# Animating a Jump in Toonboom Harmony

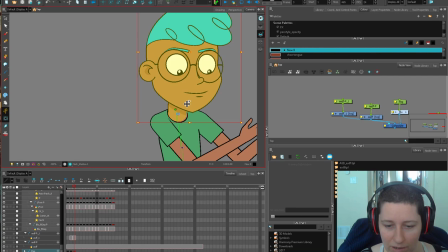12:29 And of course, these very generic hands do take away, I feel, from animation.
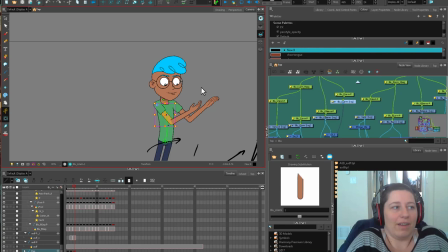12:35 So never be shy about redrawing your hands. So I think what I'm going to do is give this a little bit of foreshortening because I feel like he's jumping very
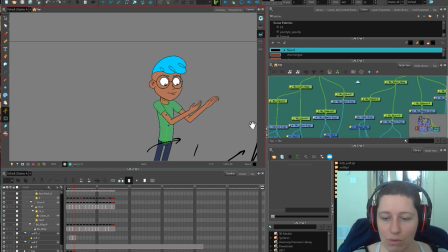12:43 Barbie doll where his arms just kind of come super straight out. So instead of this straight here, I'm going to have his arm come forward a bit.
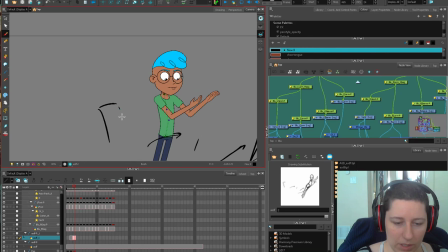12:54 So here's his, let me make sure I'm on the right drawing layer. So here he's coming up like this. And instead of his arm just rotating this way, I'm going to have it come more towards the camera like this.
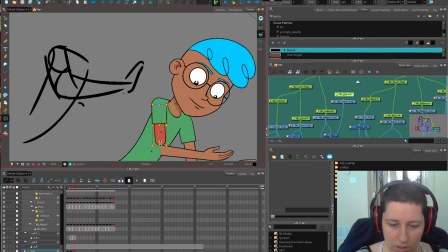13:06 So I think that would add to this.
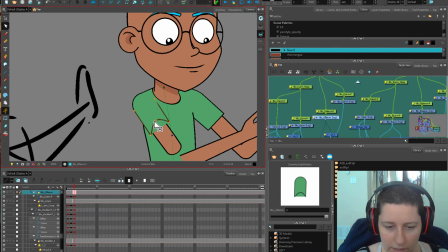13:08 I'm going to shorten this arm up here and I'm going to create a drawing substitution so that I can get some roundness on the shoulder.
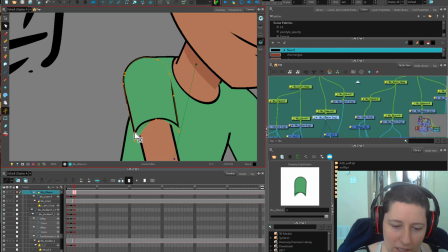13:16 Now I didn't shorten the sleeve because the line weight of this really shrinks down if you squish it like that.
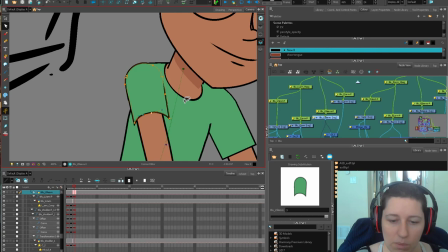13:24 I find it easier to put in a little substitution since you have to change the perspective anyway. You could also do an envelope deformer, that's really popular now,
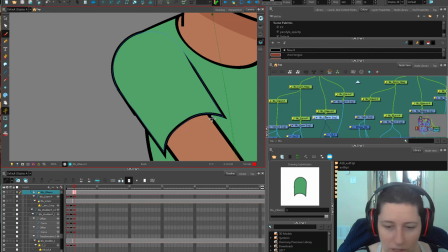13:31 but I feel like something as simple as this cartoony sleeve doesn't need that much attention, and we'll bring this down.
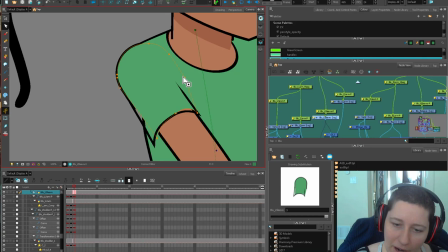13:38 That's the good thing about drawing substitution. I mean, if you're in there anyway, you might as well just improve the whole shot.
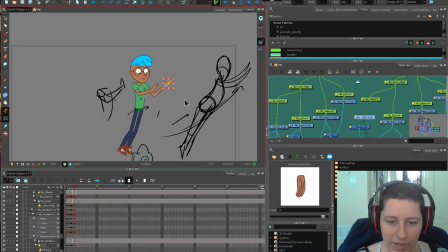13:43 Give it a little back. Let's bring this around. I don't have any real good hands, but I do have something a little bit more front-facing.
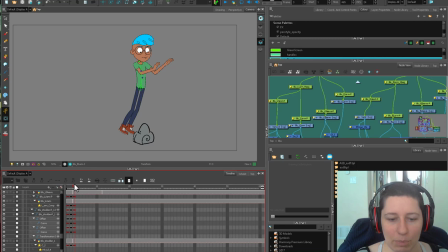13:52 So once you get this high, you get that initial push off, then the legs come up really quick.
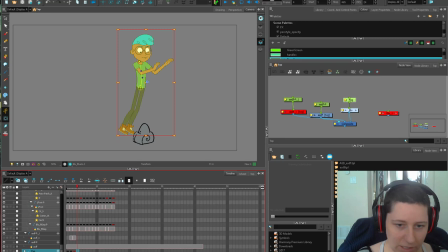13:59 So I'm actually going to do another in the air pose. Let me do my landing pose and then we'll muck around with that.
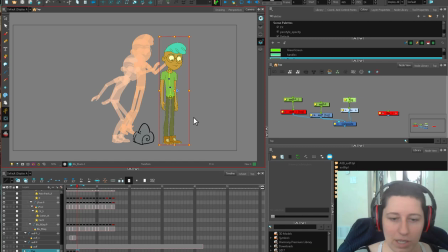14:07 Let's try and pretend we're doing this in a little bit of a traditional way. So again, my landing pose, I'm going to start with this because it doesn't make sense to use this.
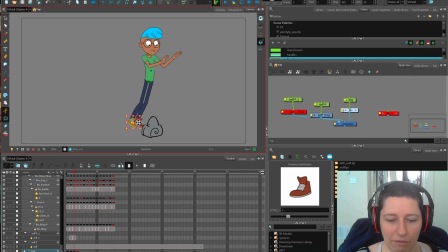14:15 I mean, it's got foreshortening. It's got some additional drawings that we've done in there. So it doesn't make sense to use this one as the basis. Something like the feet, like getting these skewed, redrawn feet, that's something I'd leave until all my keys were feeling a little bit happy.
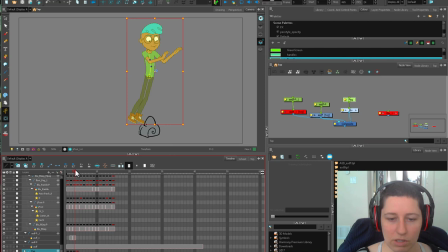14:29 I think he might need a little bit more air if he wants to clear this. So now what I'm doing is I'm just skimming back and forth and I'm thinking about where all that weight was. Like I said, this area in here is really what you're trying to get over
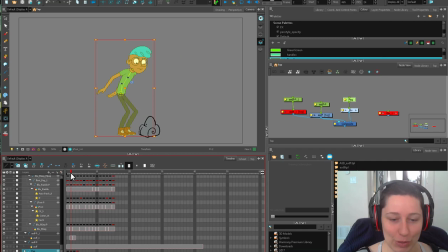14:42 it. And I mean, Blue has a gigantic head, so he'd probably have a little bit more difficulty getting that up and over than his little twig body. But people respond a little better to physics that make sense in their own head than cartoon logic or trying to deal with the real physics of a gigantic head.
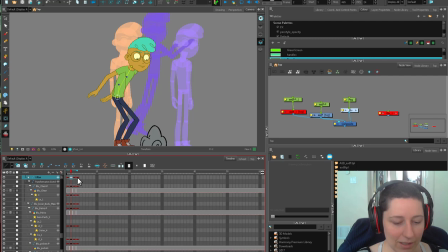15:01 We could maybe use this one as a base instead, now that I'm thinking about it. Let's see.
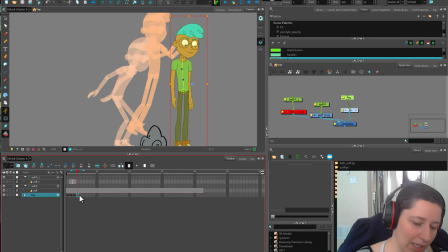15:06 Let's take that and we'll put it in the middle here. So let's take this guy and we'll sneak it in here and see if that will work.
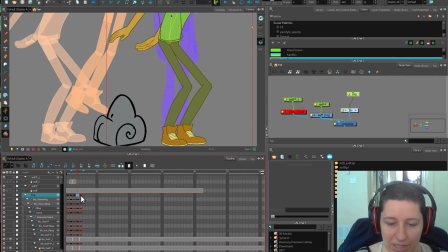15:13 We're going to put him right here and then we can move our master peg because that's like I'm using this outside peg to move it.
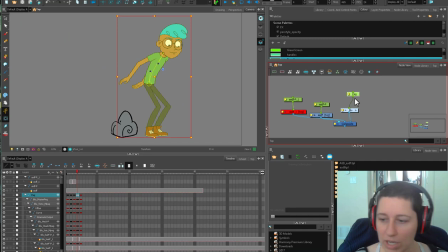15:21 So if we want our feet to be in the exact same place, then we can make sure that our final drawing here has the same location because I'm using this as my translate peg. That actually doesn't work too badly. And of course, all my keys are stacked here. It's only like 6 frames long. But if I play it at quarter speed, we're already starting to get something that feels a little bit like a jump.
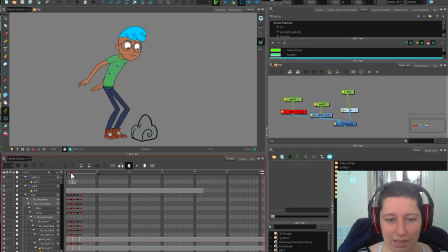15:42 So by reusing this, I feel like that's a good thing. But the arms, I don't think they're going to be way that far back. So what I could do is use these arms instead. I think I need the whole shoulder rig. So let's grab that whole shoulder and just drag that over. Well, that's feeling a little better already.
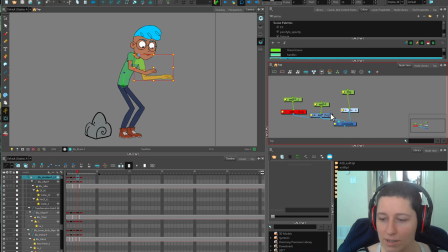15:59 This one doesn't work quite as well because we're losing that perspective. I like that the shoulder's coming up much higher.
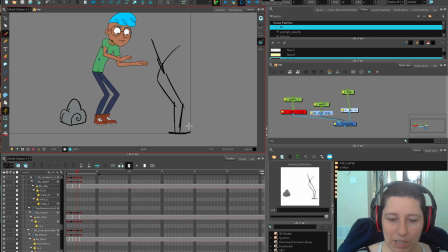16:05 So when he impacts, so he's hitting the ground here and his force is coming down here and then the ground's force is pushing back as well. So the body is going to keep going forward because the ground is not hitting it.
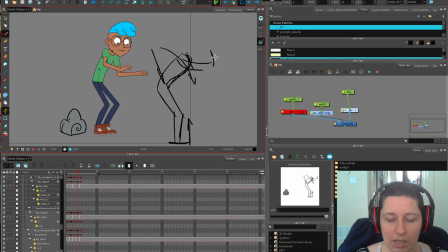16:18 And the arms, which were up in the air in the front, they're gonna come down because again, so the arms that were up, once it hits, the downward momentum stops, the arms are going to continue because there's nothing stopping the arms. Hopefully this makes sense. Hang this in a fine art gallery and make millions of dollars.